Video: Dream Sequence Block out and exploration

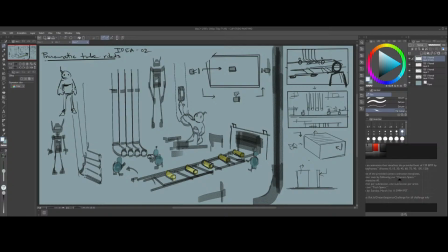6:03 Think of something else to tackle it. But beyond that, then there is the idea of the robot, the whole room of robots.
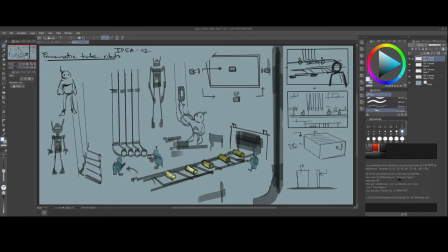6:15 These they are working on these canisters like clockwork. They're almost like the same as they were. So that creates a rhythm.
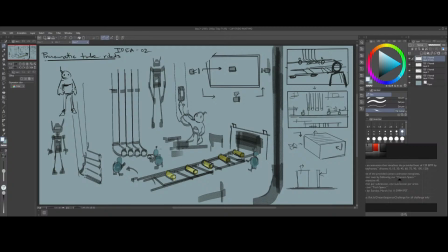6:30 How the normal cut ice, or how the mochi makers in Japan, they're working on in a rhythm, right? So something like that.
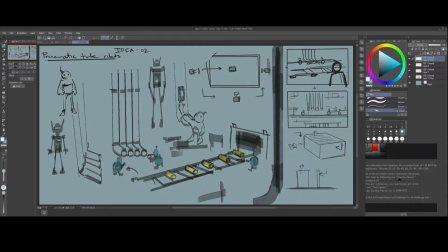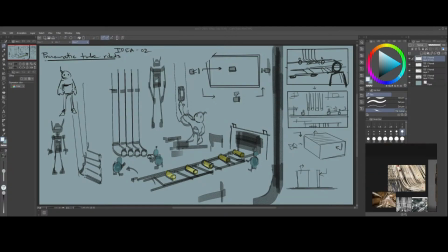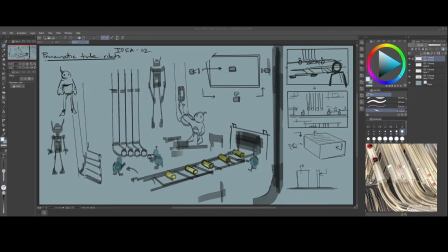7:06 which were like used in the past to like send mail, I believe. That was just something that came to my mind. But in execution, this is gonna be hard because
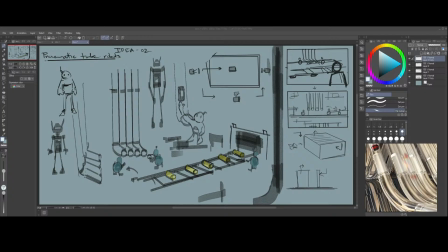7:27 I have to animate so many of these guys and they have to be working. So I have to animate the things in the environment also, things like a conveyor belt or like the actual canisters, how they will go through these tubes and everything.
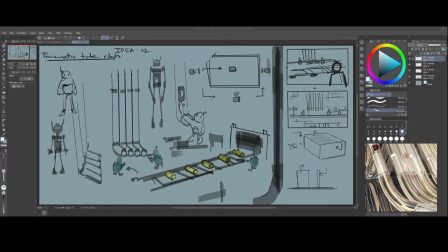7:47 So there is more work to be done in this idea as opposed to the orbs.
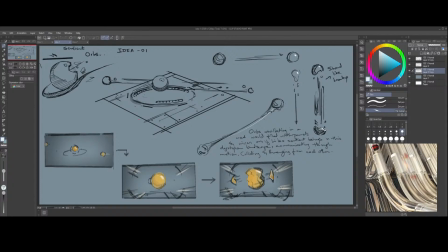7:54 But even they have their own work level of complexity because within the orbs there can potentially be simulations involved.
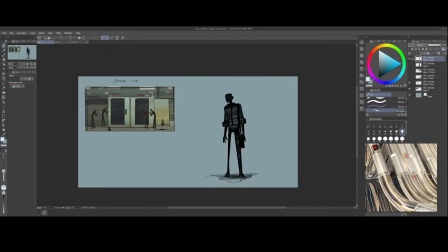8:07 Yeah, there's just pros and cons of the ideas. And the next idea that I had was
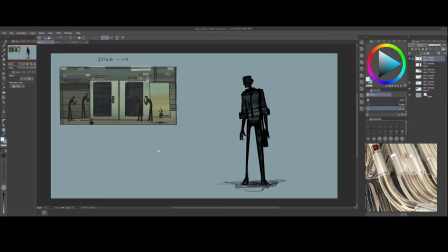8:18 elevators of some sort, and they're like constantly going up and down. What's about the first idea? Like, sketch.
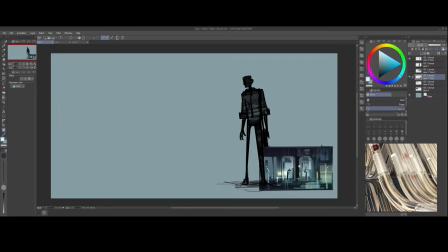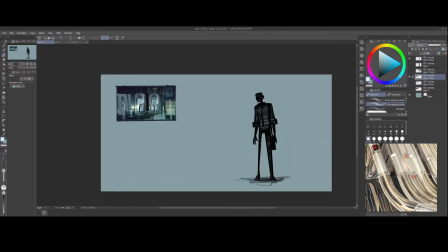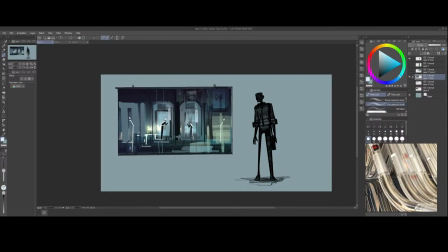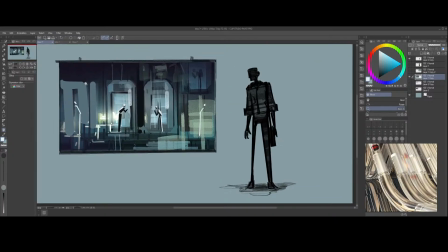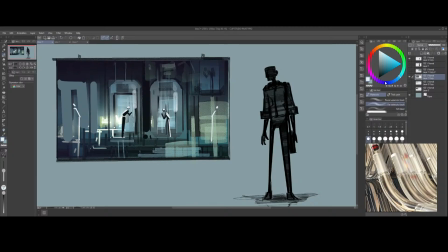8:52 And they're constantly just going up and down without any stop really. Like there is no time to breathe for these people.
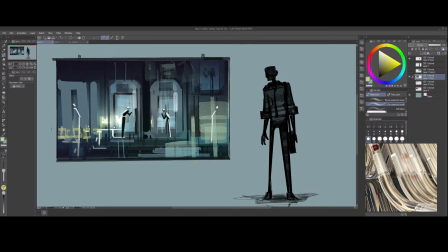9:06 Oh, something like that. That's what should be conveyed. So that is my idea. It feels very dystopian, very inhuman.
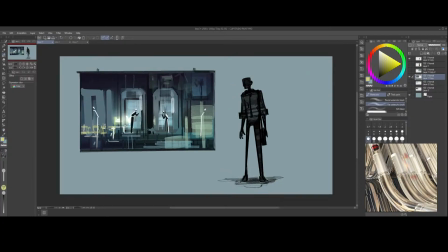9:15 So the people are like have to feel lifeless almost. And it's like these elevators are going up and down
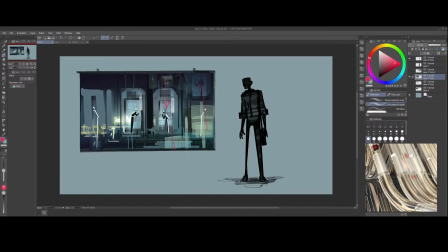9:33 in a non-stop motion. Like there is multiple elevators, let's say. And so
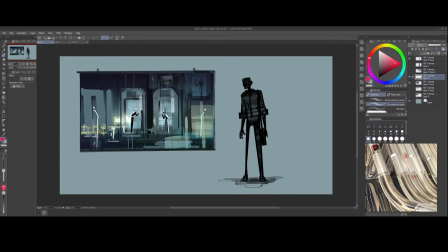9:46 what the people do or how they enter and exit, that's what convey the beats, right? Or how the elevators come to a stop, they come to a halt from motion, that happens on beat, on the rhythm.
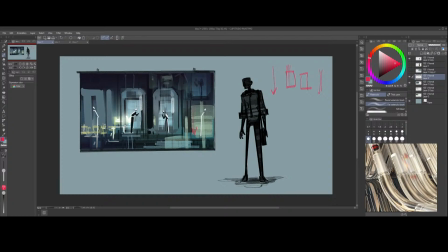10:06 So with the opening of the doors, the closing of the doors, and people getting in, people getting out, all of that can happen within the rhythm. It's almost like systematic. I don't know how to say it. It's like a corporate systematic movement, and that can happen
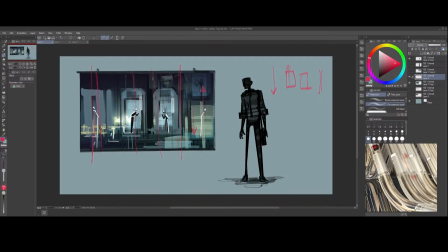10:28 on specific beat. So there is no beat per se, but it's more like it's like a uniform rhythm that makes one person indistinguishable from the other. So the story that I have is
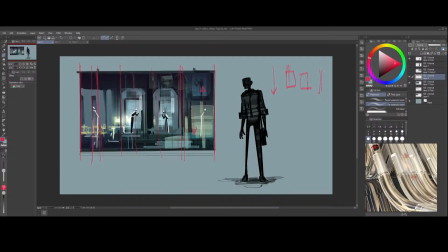10:50 that there is no individuality. Sorry, individuality. Yeah. And so this was just an idea for what a person can look like.
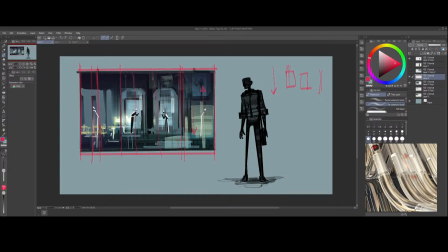11:05 I wanted these long legs, and then their dark silhouette is the only thing that is accentuated, because that is the only thing that might be required for the concept. As the humanity is basically what we see. How we see is
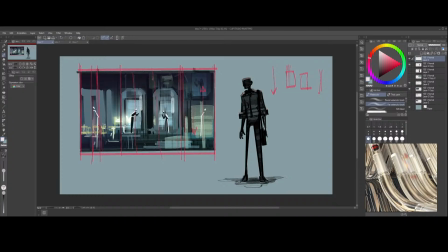11:28 a glimpse of a person, right? A glimpse of individuality, if any.
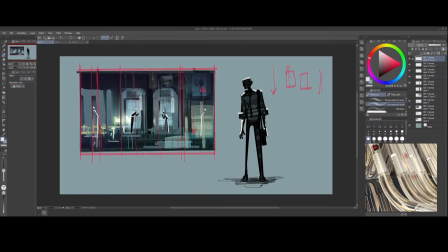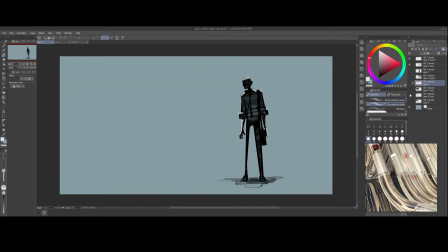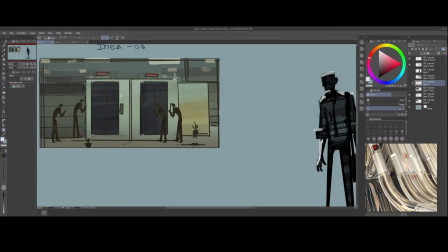12:00 This was another sketch because I wanted like an office feeling,
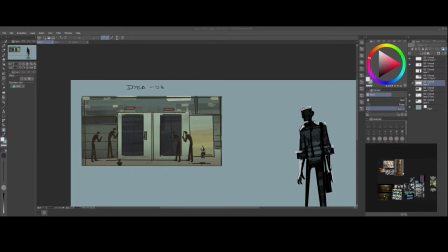this. This is AI. But the mood, right? The green dystopian vibe, the retro aesthetic,
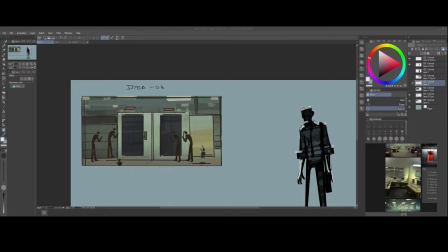12:24 potentially that can work, and also
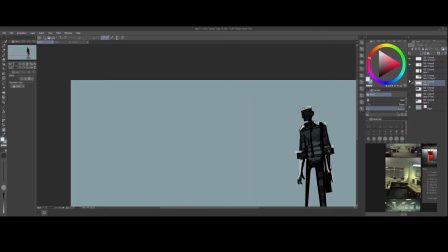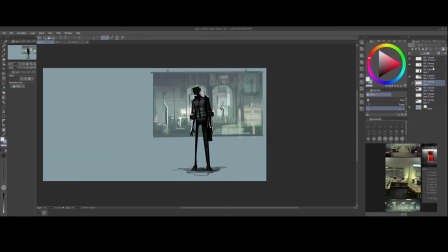12:34 something like this.
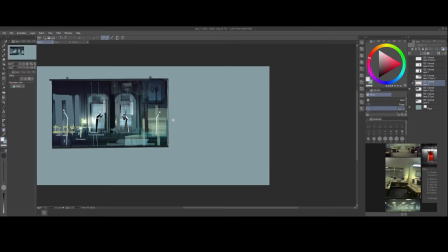12:38 Basically the same thing. It's more futuristic.
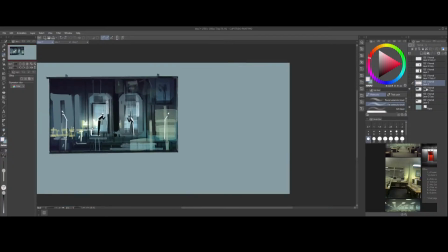12:42 Like, this is the idea is not conveyed, I guess, properly in this.
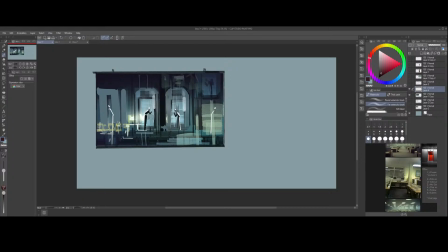But it's like an opposite way. So we're looking through like the glass of the office building, so we're looking from outside.
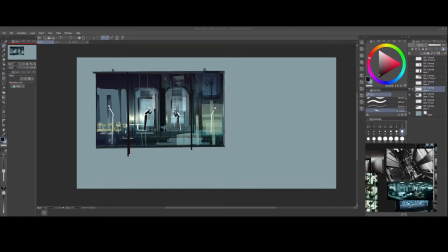13:03 I believe I had reference for it to something like this. But for some reason we are looking directly into the elevators of the office.
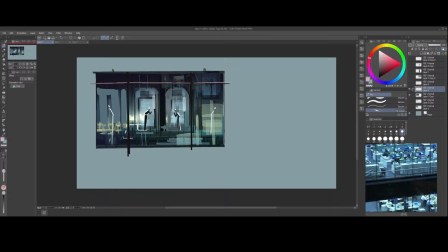13:23 So there is a chance we see lots of reflections from what is potentially on the opposite side, as in the back of the camera, casting a lot of reflections. Several pounds, I think.